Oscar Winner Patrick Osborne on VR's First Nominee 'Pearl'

With us right now, and I'm really excited about this, an Oscar winner, Patrick Osborne, he won in, when was it, 2012 for Feast? Two years ago. Two years ago. Patrick, welcome. It's great to have you. Thank you. Great to be here, you guys. So an Oscar-winning director, you've done shorts before, animation before. What made you decide to do VR this time? well i had worked on both paperman and feast at disney and um you know during the tour with feast at a film festival in anisey france uh i met jan pinkova and karen duffalo who are the creative directors of atap which is a division of google and um jan pinkova was actually a pixar director he did the jerry's game short the short of the man playing chess back from uh the 90s and um And they just asked if I would be interested in playing around in 360 video with Spotlight Stories, and VR was kind of just on the horizon there, so it was probably going to be involved in VR as well.
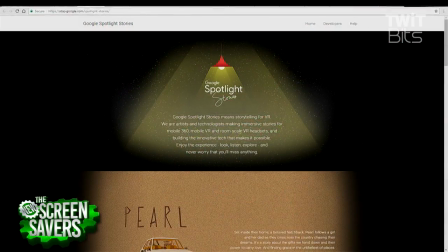(1:06)
You remember Spotlight Stories, right? Oh, yeah. I think I got it with the Moto X as the first one I saw.
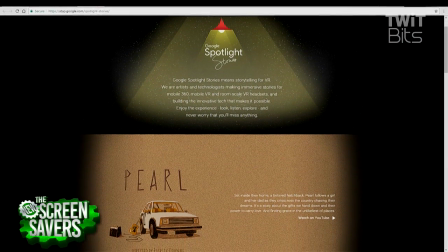(1:12)
And I was blown away. I thought, this is so cool. And I was wondering how creators would take to it.
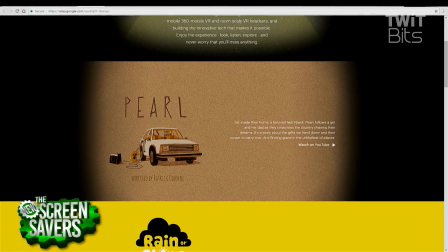(1:17)
So, Patrick, how do creators take to it? Is it hard to work with? Is it fun?
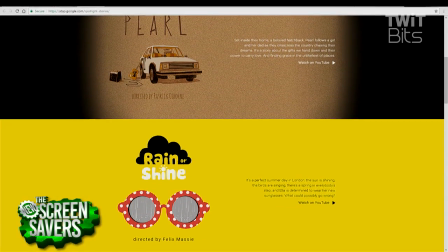(1:22)
Do you like it? So it's a challenge to give up the idea of the frame being in your control as a director. And with the audience being able to move the phone around and kind of reframe the shot,
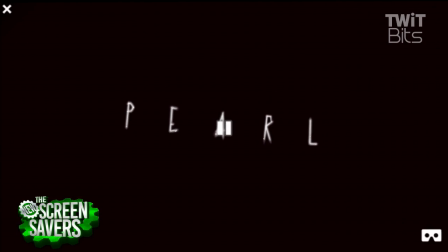(1:34)
you have to find other ways to get your fill of composition
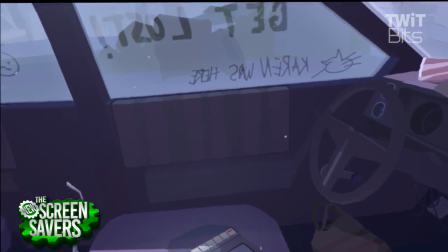(1:39)
and make sure that the audience is actually seeing what you're wanting them to see.
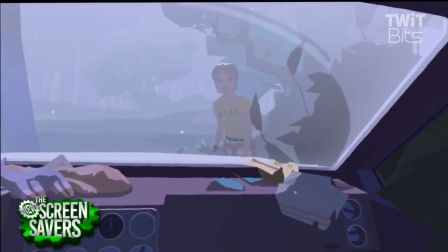(1:44)
And it requires you to treat stories in a different way.
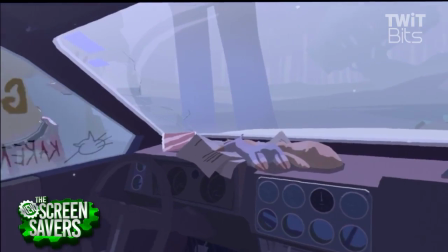(1:47)
And the story for Pearl actually came out of the challenge itself, where I thought I wanted to do cuts.
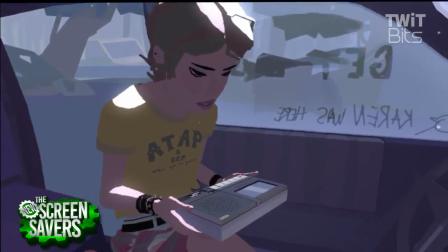(1:55)
If I was going to do a VR film, I wanted to use editing somehow. But if you keep cutting and putting the audience in a new location, they're going to lose where they are.
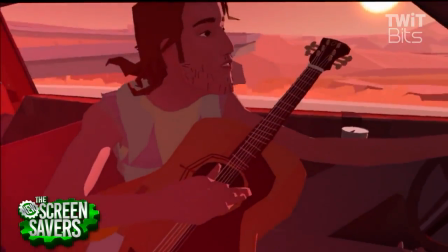(2:04)
But if you set them in an environment that's consistent, like a car, you can get away with moving the environment and still being able to
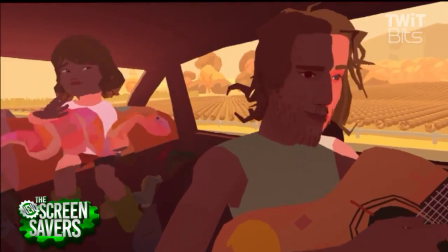(2:12)
orient the audience and not make them kind of have to look around at each cut. So that was a good compromise.
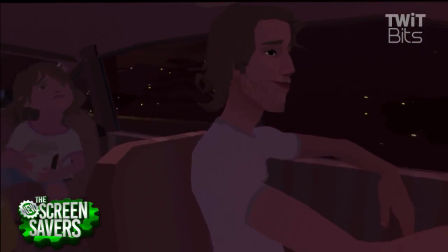(2:18)
You did create a frame. It's just a broader frame than traditionally. you'd get. It's like a stage.
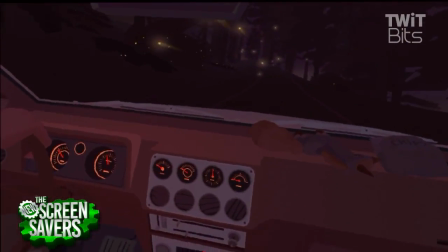(2:24)
And then you also have compositional frames within the car. You have the windows, which you can make beautiful compositions within,
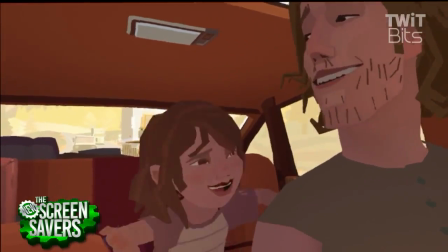(2:31)
which gets a little bit of my kind of control freak nature out of the way and satisfied.
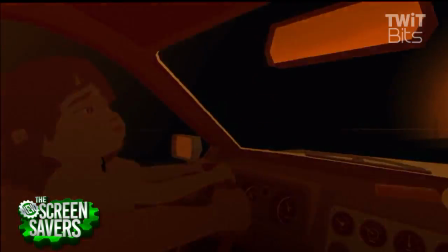(2:39)
What tool do you use to make these? Did you make it 2D first and then make a 3D?
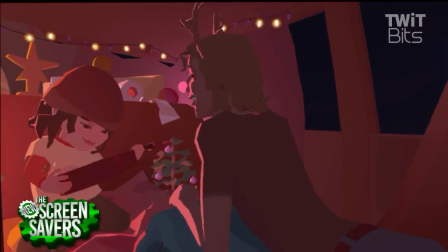(2:45)
The storyboarding process is really hard because that aren't really tools for drawing on a sphere around. I mean, Tilt Brush and Quill and some of these VR tools are starting to be that. But Photoshop, I would just draw a really wide storyboard. So it really ended up being a lot of Maya, kind of the typical 3D animation tools that I'm used to using, but done in a very simple way.
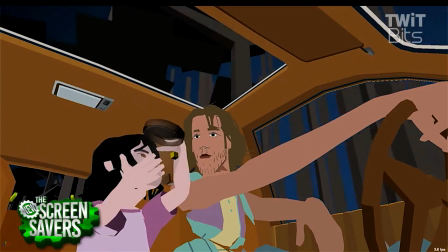(3:08)
So we could put them on the phone. You're seeing it right there, kind of the simple version of it.
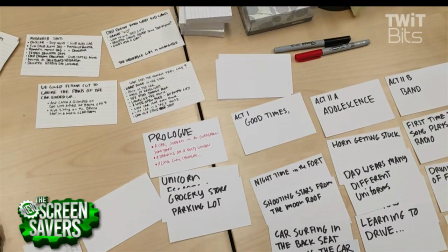(3:14)
And that's just a way to be able to get some kind of idea of what the film is going to be like.
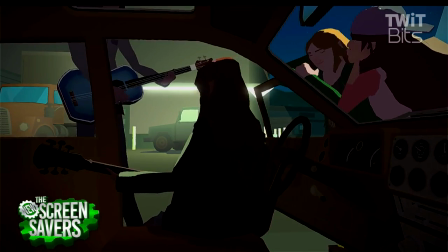(3:20)
The hard thing about this type of storytelling is that you really don't see the finished product until it's done.
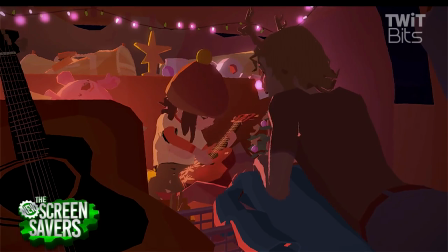(3:26)
There's no way to really see it all together at one time.
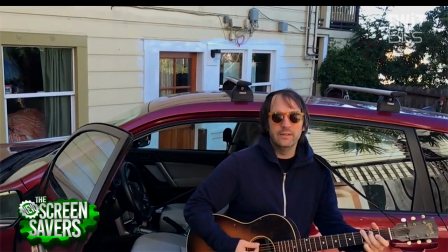(3:30)
Because the optimization is the final step, which allows it to play at full speed with the cuts actually working.
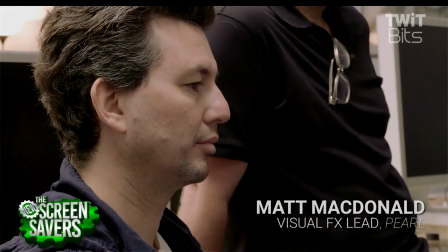(3:37)
So we had to work on very small chunks of it, get those to work, and hope that when we watched the whole thing, it was going to work out. You saw a clip there of recording audio. You can't just do the visuals 360. The audio has to be 360, too.